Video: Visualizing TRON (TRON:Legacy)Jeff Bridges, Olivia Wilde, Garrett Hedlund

I would say that the most important element in the world of Tron is light. I think that transcends our film and the first film. When you look at the first film, you think of the lines of light that kind of define the characters and the architecture and the vehicles.
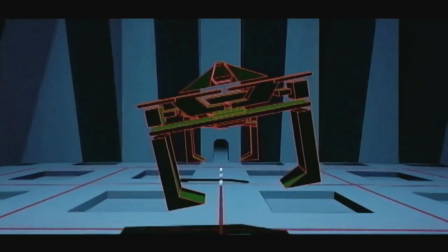(0:20)
That's very similar to our film.
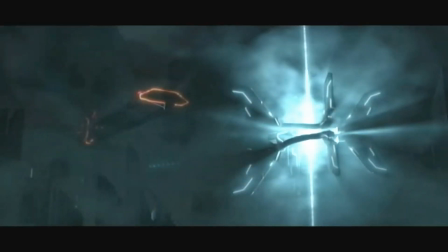(0:24)
Our film is a different universe, a different world. It's a much more evolved virtual space. But light is definitely the thing that links everything together.
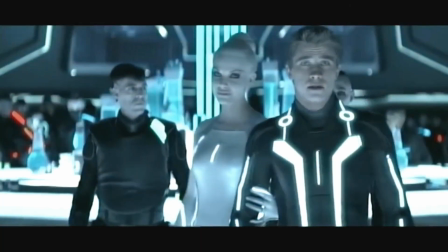(0:32)
once you go into tron world everybody's got some light where you can't come to the party
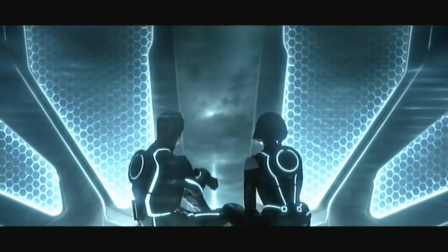(0:51)
it's incredibly beautiful the effects the look of it you know at first glance just how
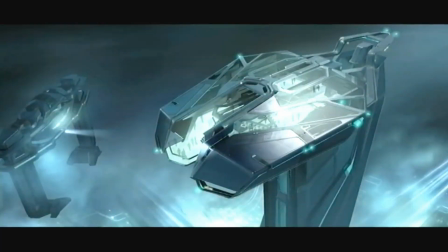(0:57)
unique it looks no one's ever seen anything like it with
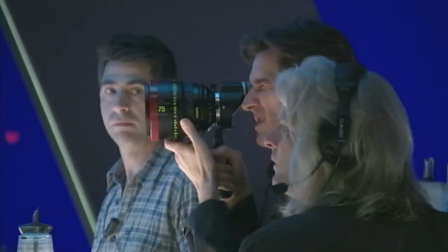(1:03)
the director joe kaczynski is a designer and an architect and he comes at this film with a unique perspective to really create something new.
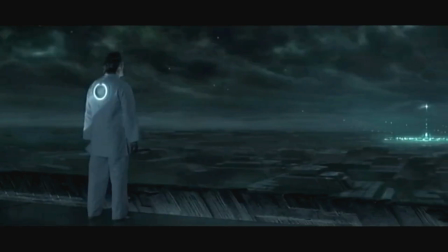(1:12)
It's always interesting to me where directors come from. In Joe's case, he's coming from architecture.
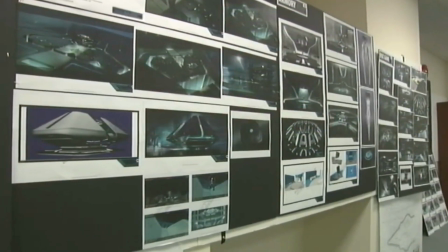(1:19)
He's an architect and so the world of Tron has this reality to it that's very grounded.
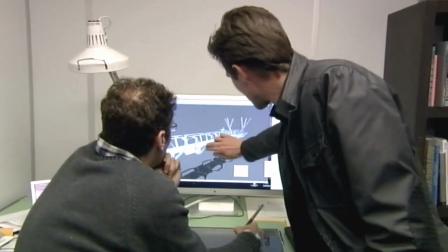(1:26)
Well I'm just wondering if we can kind of get at least along the bottom span of the clad He's got an incredible eye,
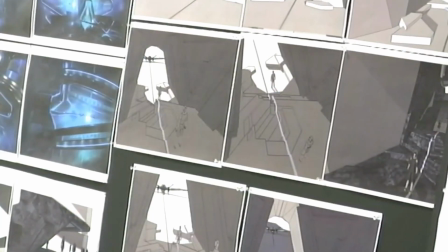(1:34)
he's got an incredible design sense. I've never ever looked with a director that spent as much time, as much focus on the production design of the film as much as Joe has been. It's definitely rooted in the look of the first film, you know, the DNA of the original Tron is inherent, I think, in a film.
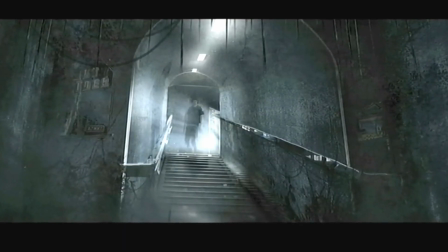(1:48)
You know, the idea is that the server was cut off from the real world in the 1980s. It has developed freely in the internet. This is not a movie about the web. This is a world that has grown on a server and becomes something very potent and unique.
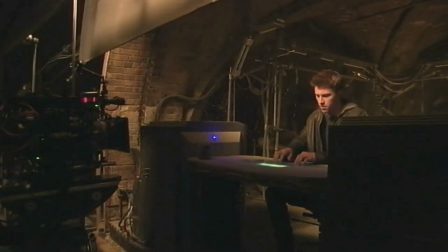(2:03)
This is the evolution of Flynn's world in cyberspace. You can almost think of it as a cyber Galapagos, where it has evolved on its own.
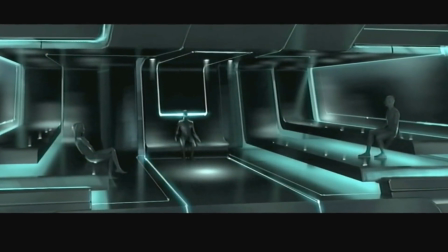(2:14)
The lines of light that flow seamlessly throughout the architecture and the vehicles and the costumes is probably the most important theme of the film.
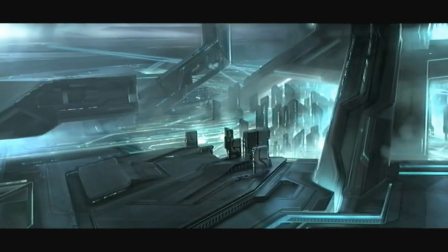(2:25)
The look of Tron is dark silhouetted objects bathed in atmosphere with
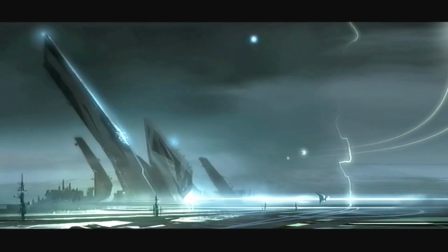(2:30)
low-lying clouds kind of nested between in a kind of Japanese landscape painting. And then the dominant light source is the self-lighting of things.
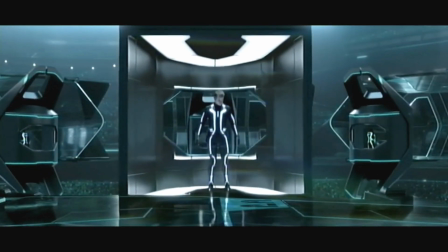(2:38)
It's the Tron lines. What they've added to this world in comparison to the last is a grander sense of geography.
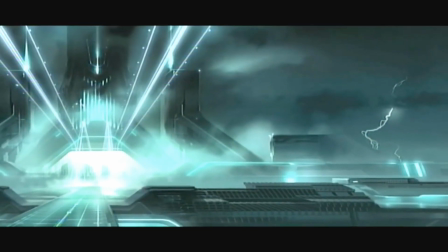(2:46)
I mean, there's the lightning storms and the weather,
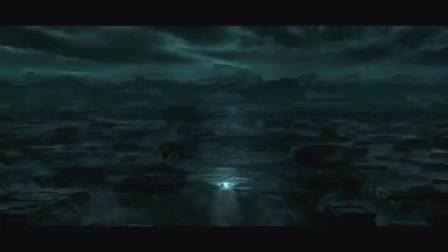(2:49)
and there's also the cliffs and the mountains and atmosphere and rain and wind and all these things that they weren't able to do in the first film,
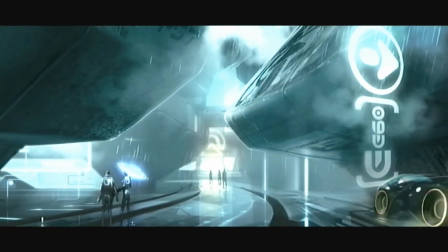(2:56)
but my kind of justification was the simulation has over time gotten more and more realistic and it's tried to kind of create a simulation of the real world.
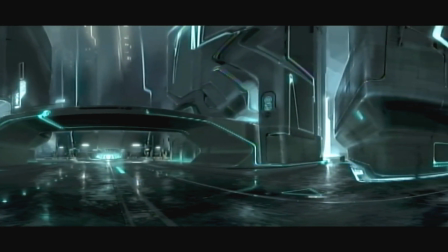(3:05)
There's Tron Metal, there's Tron Rain, there's all kinds of physical things that were not achievable in computer graphics.
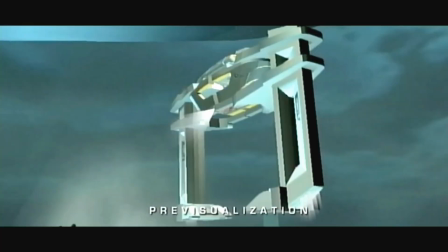(3:11)
In the original, which now, thanks to the advances in games and everything else, that everyone sees real-time computer graphics that look so amazing now,
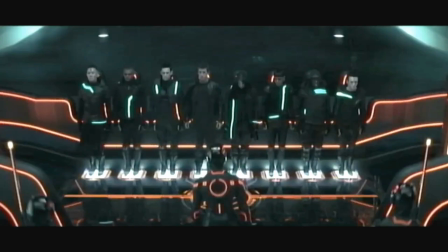(3:18)
it seemed only natural to bring those physical properties and phenomena into the Tron world.
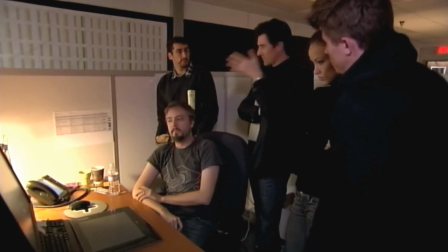(3:24) When we cut to those shots inside, that's an open-air thing. You've got to feel the wind and the rain kind of blowing through there.
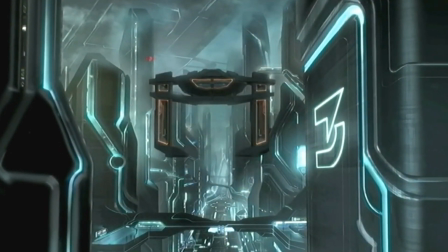(3:30) That's great, though.
My big goal was to really make it feel real.
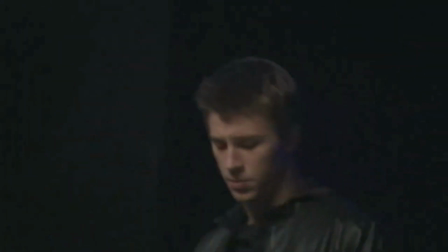(3:34) Lights up in 3, 2, 1, go!
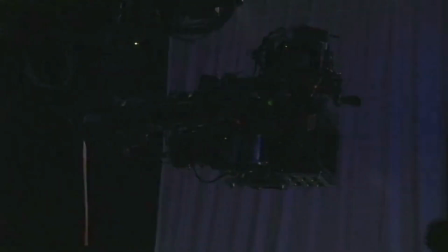(3:41)
I wanted it to feel like we took motion picture cameras into the world of Tron and shot it.
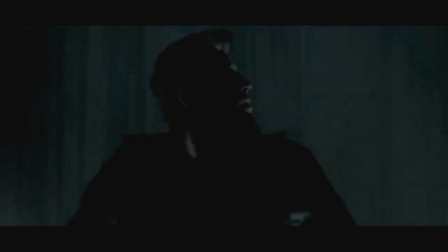(3:46)
So I wanted to build as many sets as possible.
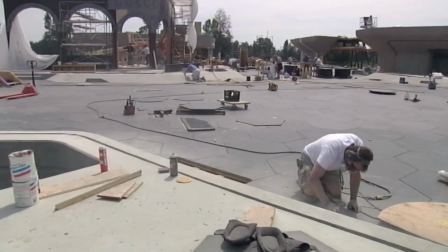(3:49)
I wanted the materials to be real materials, glass, concrete, steel, so it had this kind of visceral quality to it.
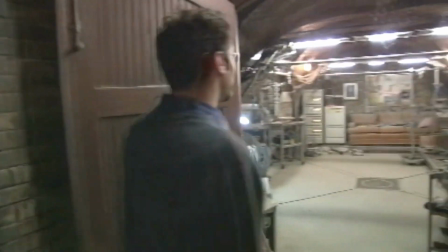(3:59)
All right, so we're going into sacred territory. This is Kevin Flynn's secret lab.
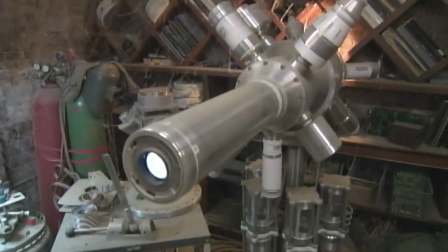(4:04)
And what this space is meant to tell the story is this takes the place of the lab in the first movie.
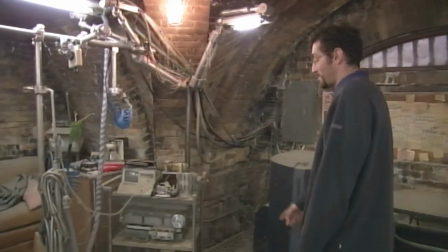(4:15)
This is one of my favorite details. I hope we get it picked up. but this is essentially the MCP desk caddy.
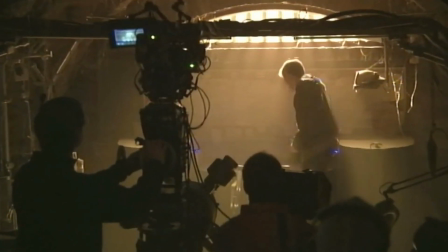(4:23)
And that's from the first movie. This film, to our benefit, did create a lot of great sort of grand sets to be able to, you know, not have to contend so much.
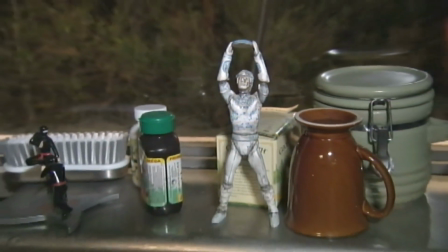(4:35)
I think the juxtaposition between kind of the real world and the textures and the colors and the tones and the materials that we've kind of seen in
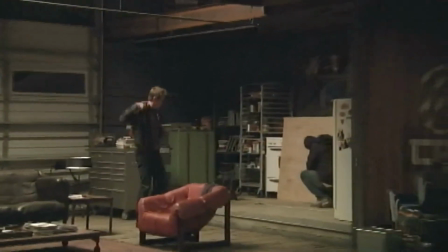(4:42)
the first few minutes of the film are gonna hopefully be so sharp and contrasted by the clean surfaces and the really clean lines in Tron.
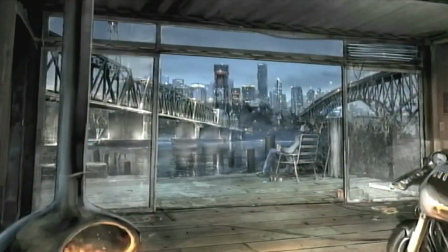(4:48)
So that was definitely an intention.
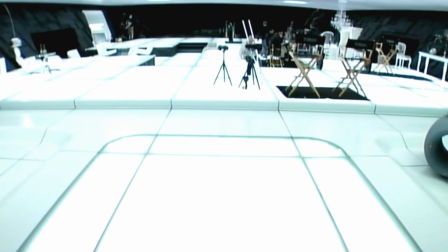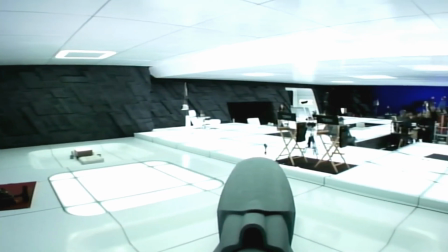(4:56)
This is one of our bigger sets. We have four large sets, this probably being one of the larger ones.
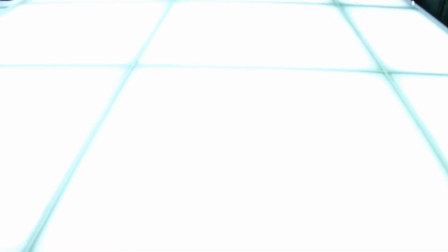(5:04)
This is a solid glass floor. It's an uplift glass floor.
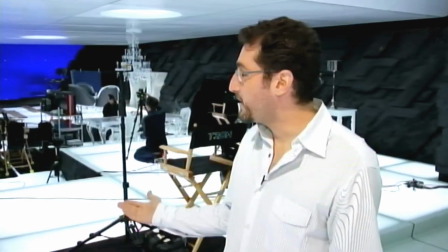(5:09)
We're about 10 feet off the soundstage floor.
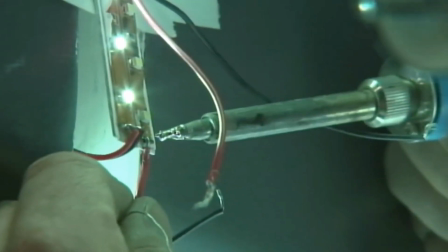(5:14)
Light is a critical part of our design process on this floor.
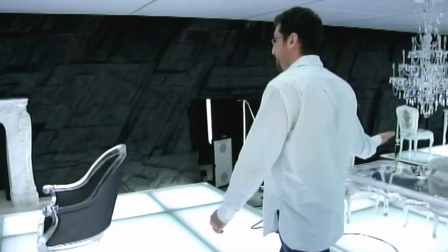(5:18)
Everything from the fireplaces lift to the tables lift to the light in the air conditioning vents
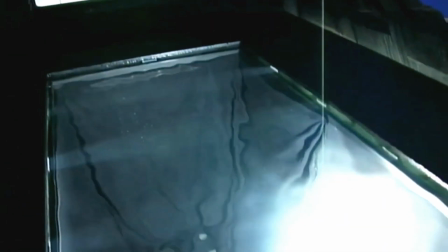(5:24)
and there's lighting in the pools and there's lots and lots of sun lighting in every pocket we can kind of crown it. So our suits actually glow and throw light on the other actors in the sets so it's practical.
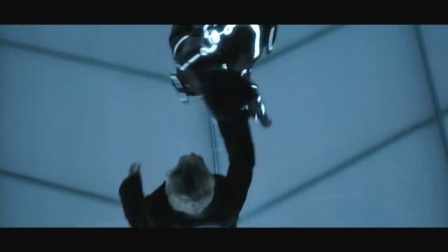(5:40) Let's split man.
it was really about innovating technology it was taking things that we already
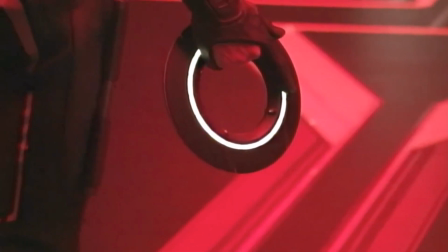(5:48)
knew and pushing the envelope that was the goal really to say here's the first
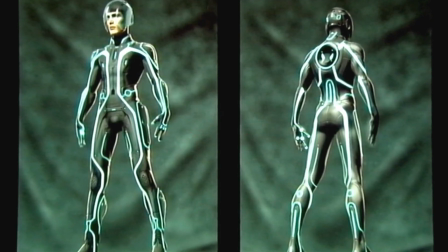(5:53)
here's the technological advancement in a costume for a movie here's a world that's all digital there's not really going to be a seamstress that was really
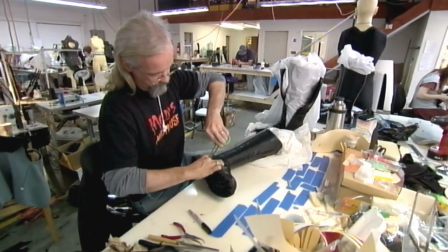(6:04)
the hardest part is to kind of get your head around wait a minute how are things made if it's all materialized then we
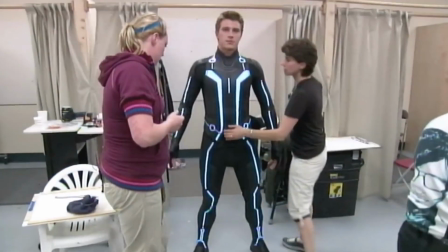(6:13)
don't need buttons we don't need zippers we don't need any kind of enclosures so how do we put stuff together how does somebody get dressed and we had to come
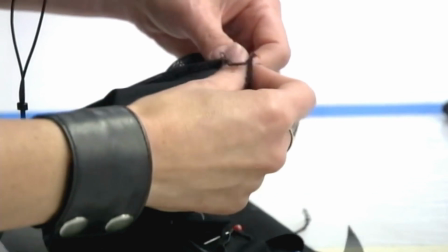(6:21)
up with a way to sew fabric together so that it didn't look like it was stitched together
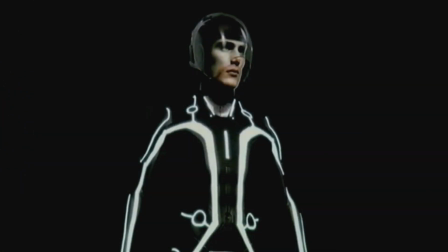(6:26)
neville page and joe kaczynski had worked on concept art made
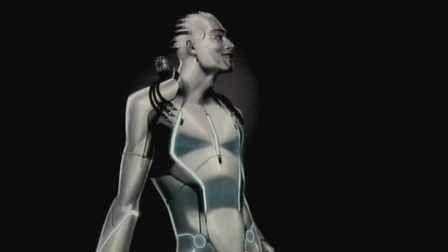(6:31)
these incredible sweeping line gestures like these beautiful concepts for the costume with light everywhere and you're going but wait his arm has to bend and
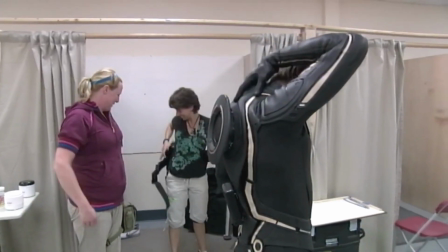(6:41)
when he takes the disc you know i've never seen a light that could move like that on someone's body without breaking how do we do this what
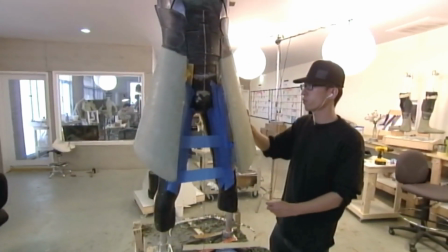(6:52)
we do here is we take the designs of the costumes and we start with a sculpting process After those pieces are cast and body shopped,
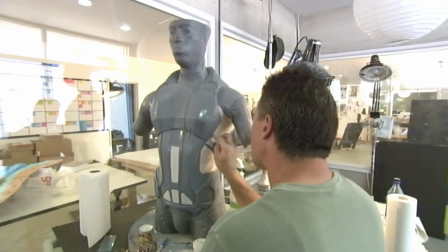(7:01)
the final molds are made. These costumes are special effects costumes.
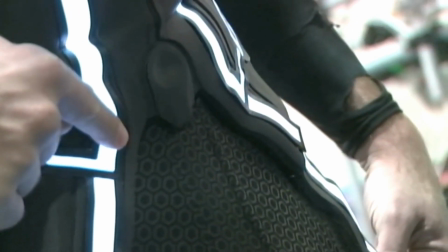(7:06)
And what makes it special effects costumes is the fact that we are adding light to all the costumes.
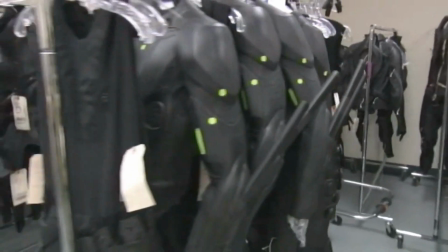(7:14)
These are all foam rubber suits. They all have integrated electronics that are inside them, completely flexible.
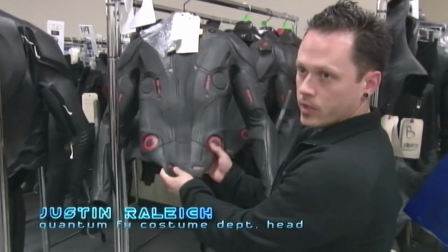(7:21)
Even the lights are flexible overall.
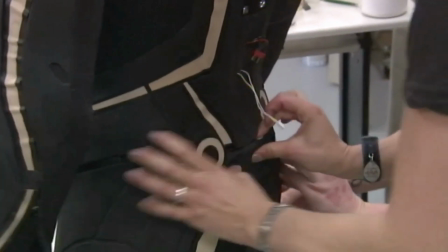(7:23)
With inside this foam rubber suit is a whole matrix of wiring. and they all start from a centralized place in the back where we actually connect into.
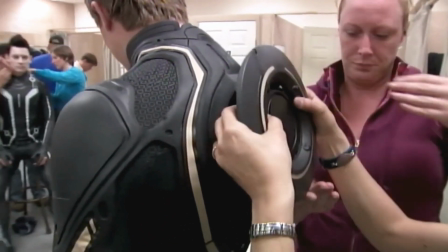(7:32)
This will drive all the power.
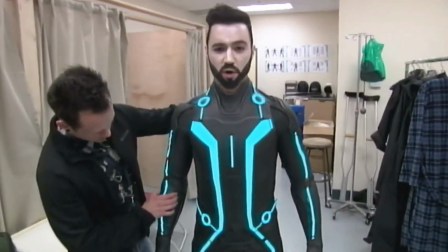(7:38)
Ready to go clubbing.
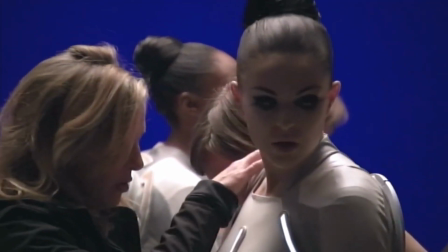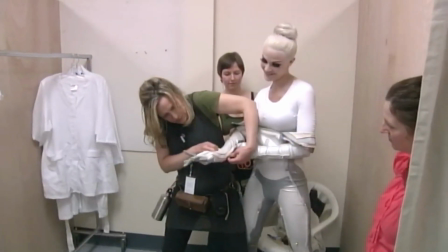(7:47)
There's four layers, right? So I have, like, a foundation, which kind of sacks everything in, and then, like, a barrier, and then, like,
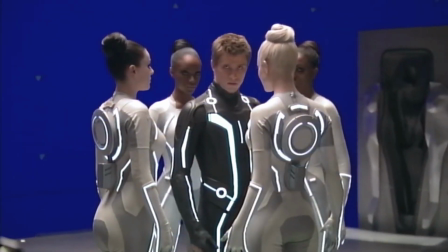(7:56)
this other electronics thing, hence the lights, and then this part, which is, like, a latex,
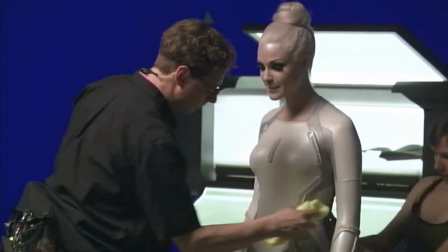(8:01)
balloon-y type material that kind of, you know, sticks on.
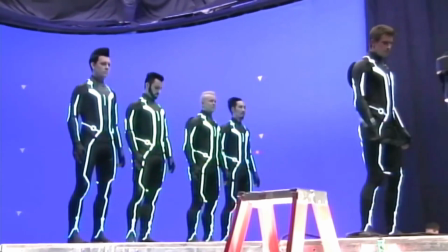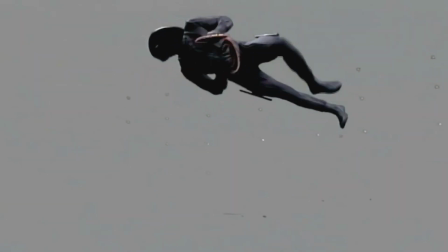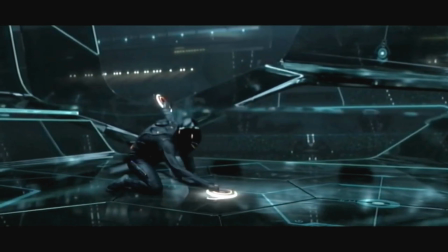(8:18)
The technology to do these types of films has grown such leaps and bounds since the first film.
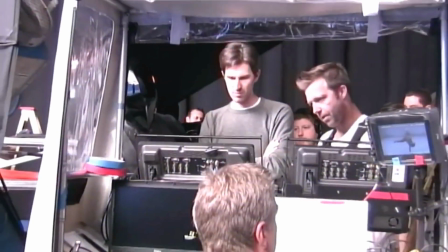(8:24)
And really, the sky's the limit.